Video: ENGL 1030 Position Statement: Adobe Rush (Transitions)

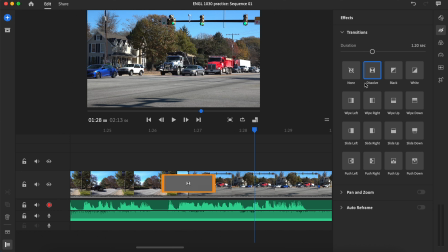And the other thing that you can do as well is this, is when you place transitions in your timeline, Rush is automatically going to default them so that the transition is split evenly between the first clip and the preceding one, and the succeeding one.
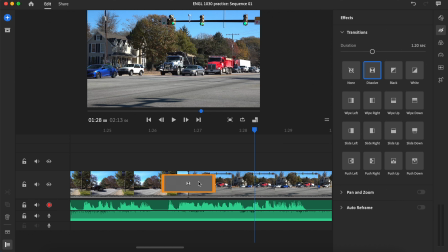All right, so you can also move the transition around a little bit simply by clicking on it directly and repositioning it a little bit. Maybe I want the transition to be a little bit more gradual on this clip and then transition suddenly into this one.
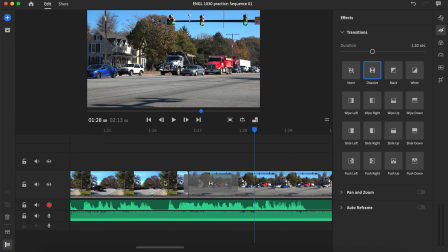Same thing, vice versa. Maybe if I want to leave this video quickly and then have a slower build up to this scene right here. So you can certainly manipulate it based on what you are trying to achieve at that moment. All right, so very, very easy. And again, plenty of options as far as your transitions.
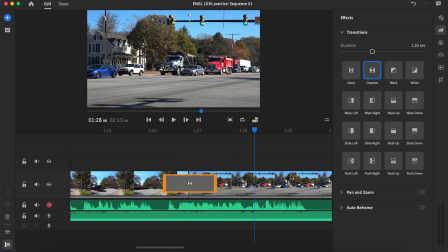You just have to take a look through them and see which one is going to work best for you. Now, having said that, there are moments when it can be a little bit tricky in terms of adding your transitions because you may be using
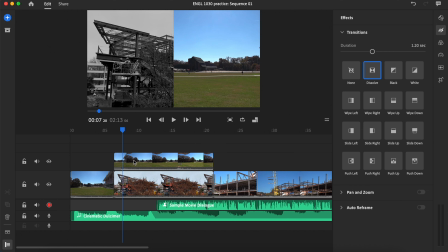overlaid images like this one right here. We have our B-roll footage laid on top of the A-roll. We've used the cropping feature to achieve a little bit of a split screen look here.
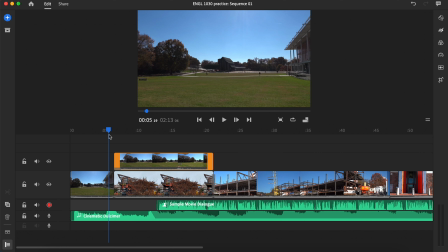So let's say that we're trying to create a transition going from this initial opening shot, this wide angle shot,
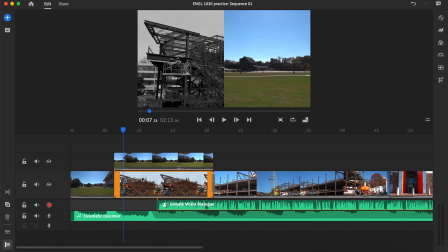into this shot here, which is where we really begin to achieve a narrative effect. We start to tell that story. Let's go ahead and let's add a transition in there.
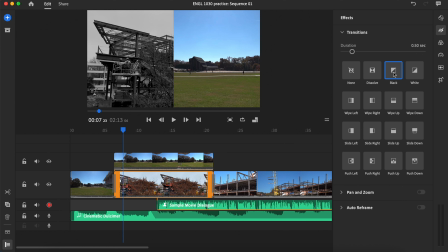Let's go ahead and do, I'll tell you what, let's do a dip to black, which is a little bit of a harder transition. Again, different transitions can achieve different things. The dissolve is really good if you're trying to, once again, establish some kind of a connection, some kind of a narrative flow between your clips.
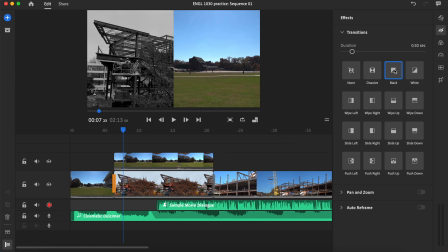Dip to black is really signaling that you're moving on to a new idea. Like, you think about your filmmaking in the same vein as writing, and filmmaking is, of course, its own form of composition.
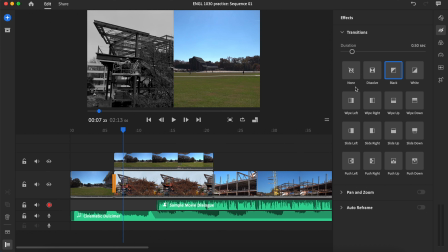All right, but you think of dip to black in terms of like it's sort of the film editing version of ending a paragraph or a chapter.
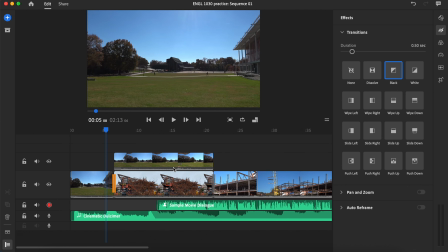All right, so let's go ahead and let's play that transition. I'll tell you what, I'm going to go ahead and elongate it a little bit. I don't like my transitions to happen in the blink of an eye. I want them to be a little bit more gradual, a little bit more pleasant to behold. Let's go ahead and see what that looks like.
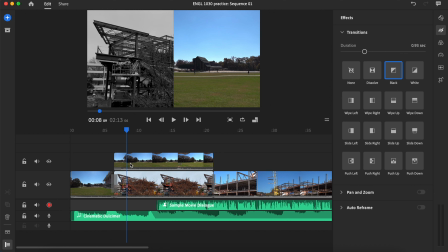All right, so it's not terrible, but it's a little bit clunky because obviously we've got the transition here, but then this image, the clip of the clip of the wide open space, it just kind of appears.
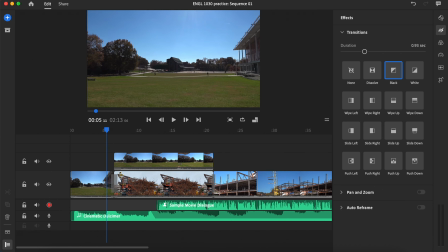Okay, so what you want to do in a case like this is that if you got one image placed over top of another,
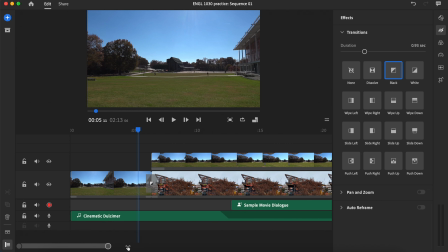you want to make sure that you're adding a transition to both of them, all right? And because this is going to require you to get in there and really customize it,
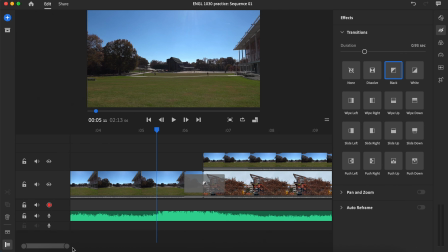go ahead, use that zoom navigation tool, give yourself that expanded view that we keep talking about. All right, and obviously I did a dip to black here, so we want to do the same transition up top. I'm not trying to have it be disjointed. I'm looking for continuity. And we're simply going to use our cursor.
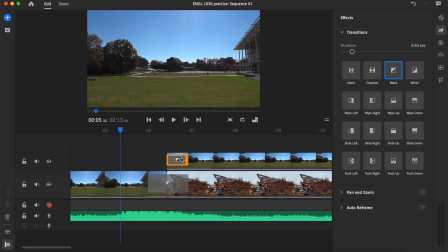We're going to condense that transition until it is parallel with the ending of this one right here. That way we don't have one image that pops up and then we're waiting for the other one. And we're going to go ahead. Let's move this here a little bit. Once again, aiming for continuity.
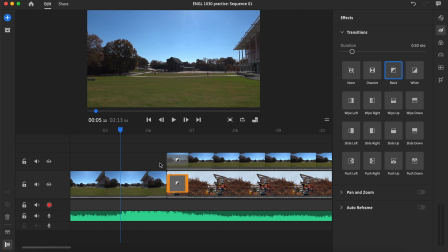I want the transition to occur at the same time for this clip and this clip here. So let's go ahead and play. Well, I'll tell you what. I'm going to elongate that a little bit again. Want to have that a little bit more of a gradual feel.
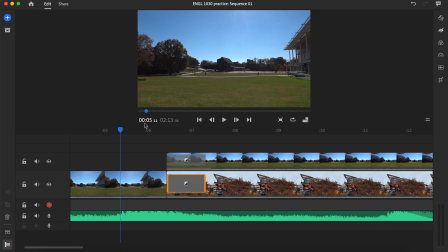Let's go ahead and play this back. Let's see how it looks now.
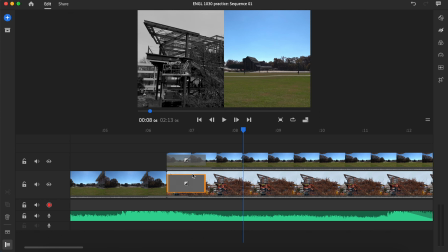Much better. All right, so we've got that smooth transition, and it is occurring for both of those images at the same time, so it does not look disjointed.